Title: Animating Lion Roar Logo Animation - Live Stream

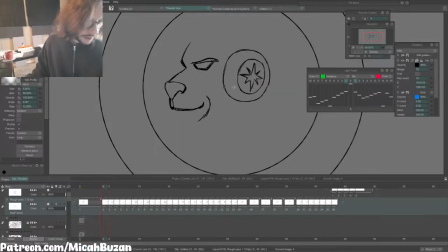[37:08]
So this is this head turn is gonna be on 10 frames a second, 30 frames per second, the project file, but I'm gonna do this head turn on 3s, so it'll effectively be 10 frames per second.
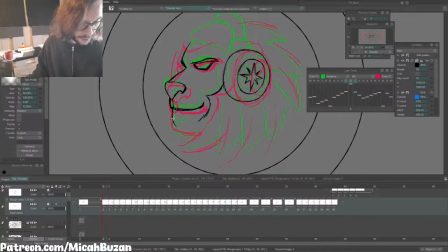[37:22]
Thought about doing it 15 frames per second, so I would add twice as many frames here, but I'm gonna try to get away with not having to add in-betweens and just have the frames I'm drawing now will be the full range of motion,
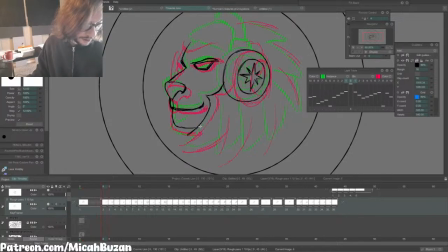[37:38]
but I'll do it at a slightly lower frame rate so that the action reads a little better. And I'm hoping that because the lion's not moving all over the screen with really wide spacing,
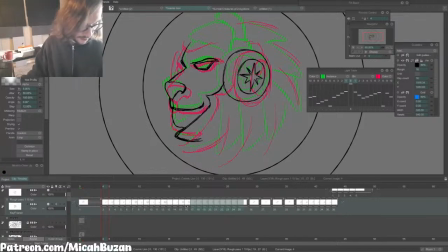[37:53]
I can get away with doing a lower frame rate to have the frames be less amount of drawings but also still work well. So this is what it's like at 10 frames per second,
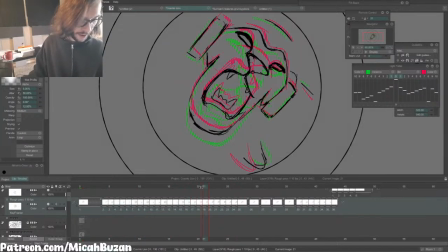[38:07]
and I think this could work because I'm gonna animate the stuff happening around the border on a faster frame rate, so having these mixed frame rates will hopefully make things feel smooth enough.
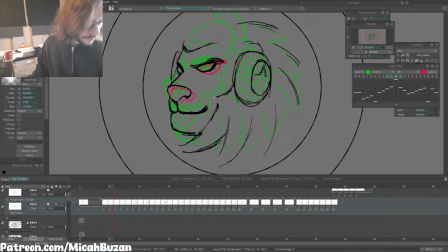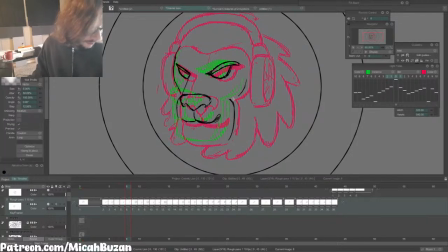[38:39]
So I'll just have to be extra mindful of the spacing here.
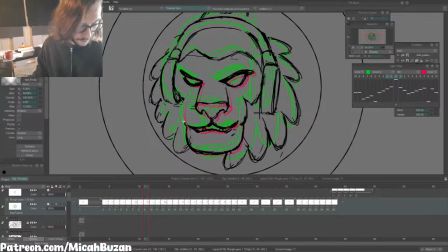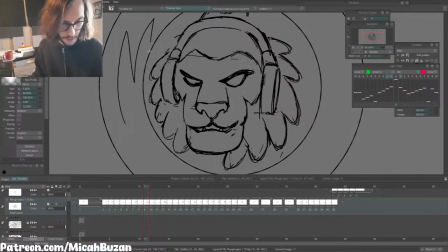[39:12]
And when we do the cleanup, I'm going to be using this kind of brush I'm using right now. It's kind of scratchy type. There's like a subtle texture to it. It's not perfectly smooth.
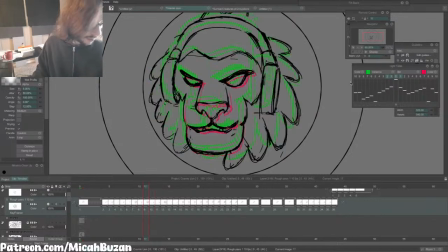[39:25]
I'll either be using that one or this other cleanup brush I use that's got like a pen ink type texture to it. Because I don't like just like perfect round pixels.
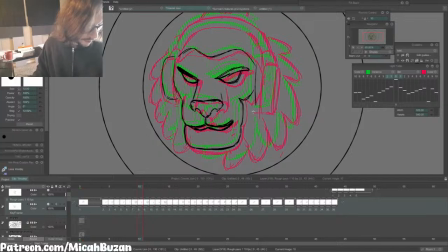[39:40]
I like there to be a little bit more of the handmade analog feel to it.